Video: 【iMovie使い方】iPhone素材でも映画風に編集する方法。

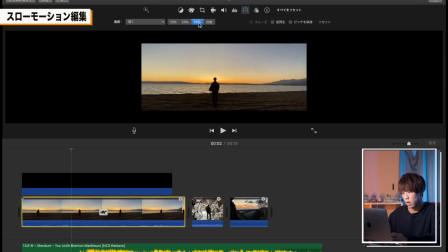でここで10%25%50%と選択があるんですけど今回は50%で選択してくださいそうすると
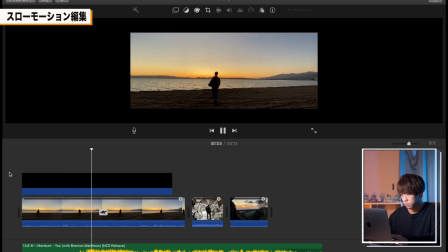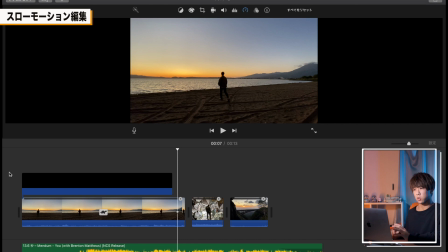はいたったねこれだけでちょっとねこう映画っぽい感じになりましたよね
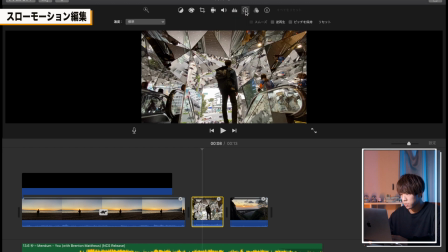これを全部のクリップに施していきます選択してスローモーションそして選択してスローモーションそしてこちらの動画素材の音源は使わないので全部下げます
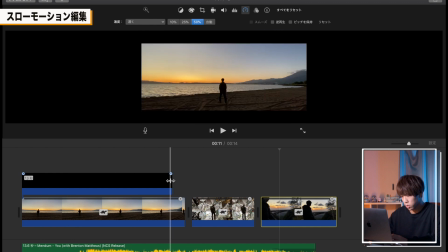こちらで音楽を下げますそしてこのクロップもこちらの映像に合わせて長さを調整していきます
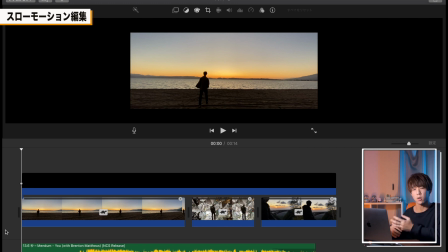あとは音楽に合わせて音楽の切り替えと同時に映像も変わるように微調整していきたいと思います
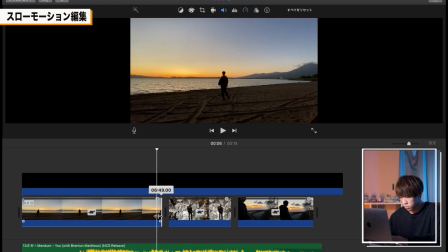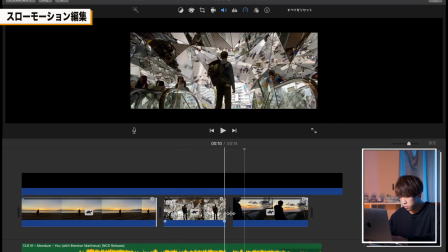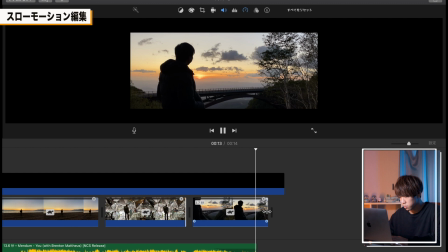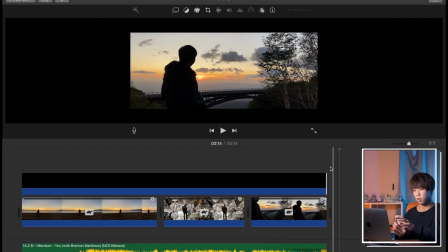このような感じですねはいこれだけでもいいんですけど今回はこの一番最初と一番最後に
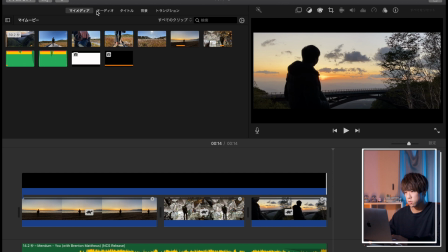トランジションをつけていきたいと思いますトランジションをつけるにはこちらのトランジションを選択していただいて
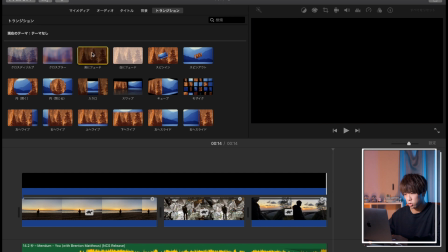今回はこの黒にフェードというものをつけていきたいと思いますはいそしてこのトランジションの長さというのはこちらをダブルクリックしてもらうとこの継続時間というのが変えられるので
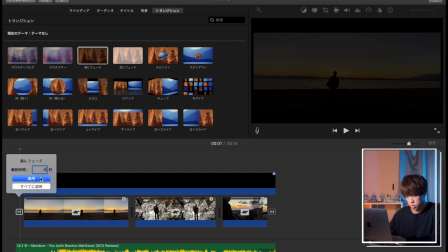ここで音楽に合わせた秒数を選択して適用しますはいではねこれで一度再生してみたいと思います
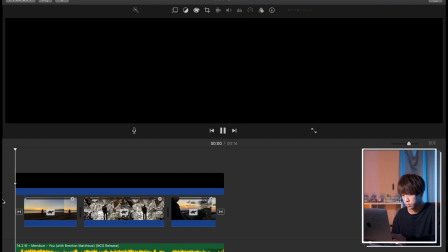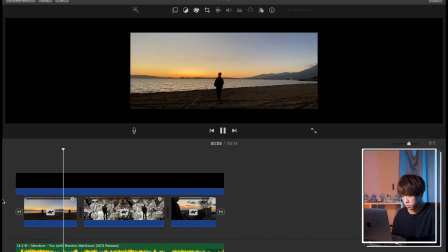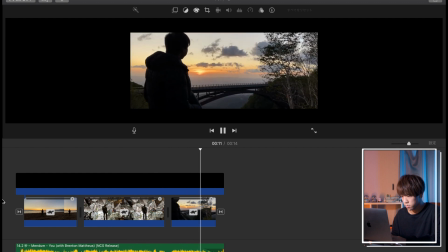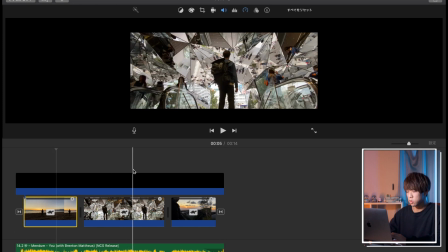はいでさらにこちらの映像のちょっと色味をこれから変えていきたいんですけど
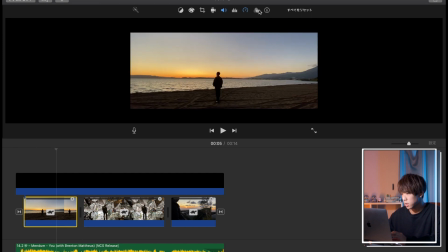こちらですねクリップを選択していただいてこちらフィルターとあるんですけど
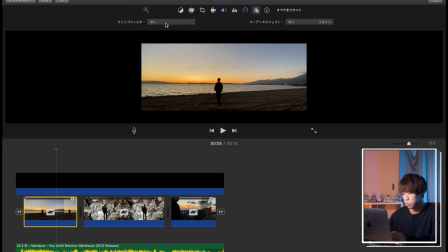こちらを選択してもらってクリップフィルターっていうところを押してもらうと
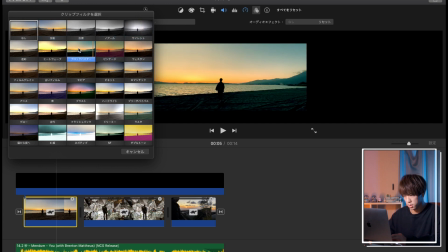このようにね色々なフィルターをかけることができますこのようにね海外っぽい色味にすることができたりこのようにねちょっと映画っぽい雰囲気にすることができます今回はちょっとこちらの明細というものを使っていきます
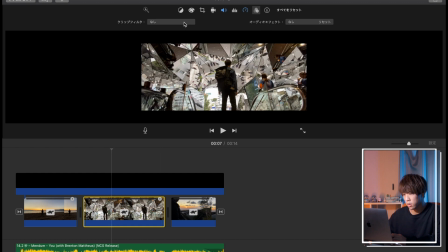それを他の映像にもそれぞれねちょっと場所が違うので
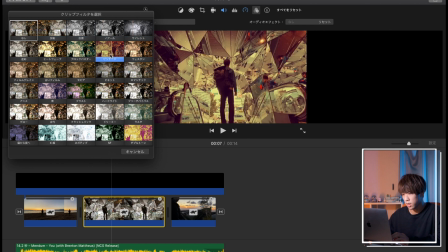合う合わないはあると思うんですけどその雰囲気に合ったものをこちらのフィルターで選択していきます
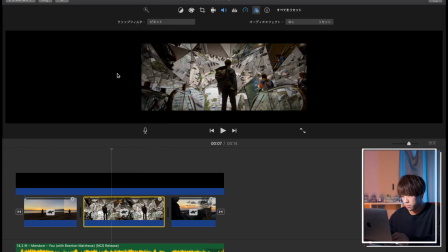この辺かっこいいですねすごい
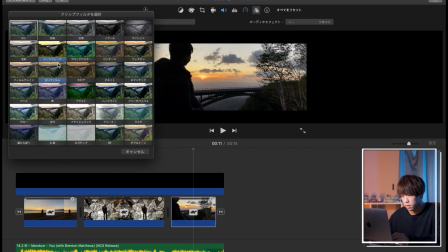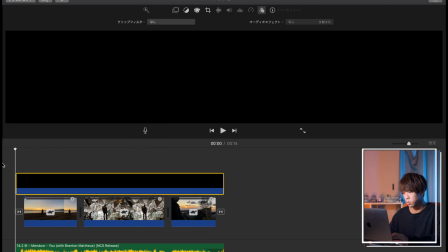はいこのような感じになりましたそれではねこれで再生してみたいと思います
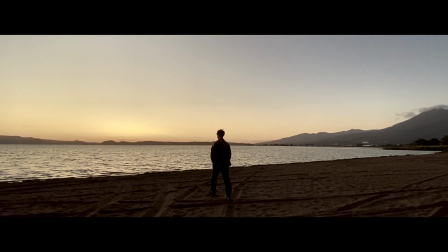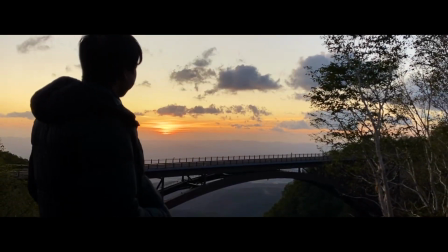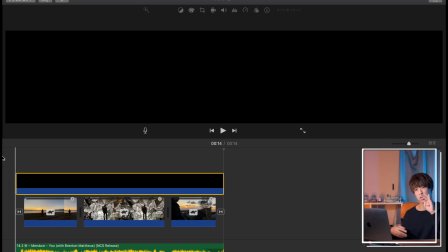このようにクロップを入れてスローモーションにしてあとは必要であればクロノのトランジションとフィルターをかけるだけでこのように一気にシネマティックな映像にすることができます今回は映像素材もダウンロードできて実際に編集ができるので多分かっこいい映像ができたと思うんですけど1回だけでもこういう風に動画がかっこいいのが作れてしまうともう手遅れですよもう動画編集にハマっちゃいますここからいろんなカメラが欲しくなったりとか撮影に行きたいっていう欲がすごい出てくると思います僕もね2年前までは普通に工場でサラリーマンとして働いてたみんなのでそのカメラにハマった時っていうのはねもうねやめられないんですよね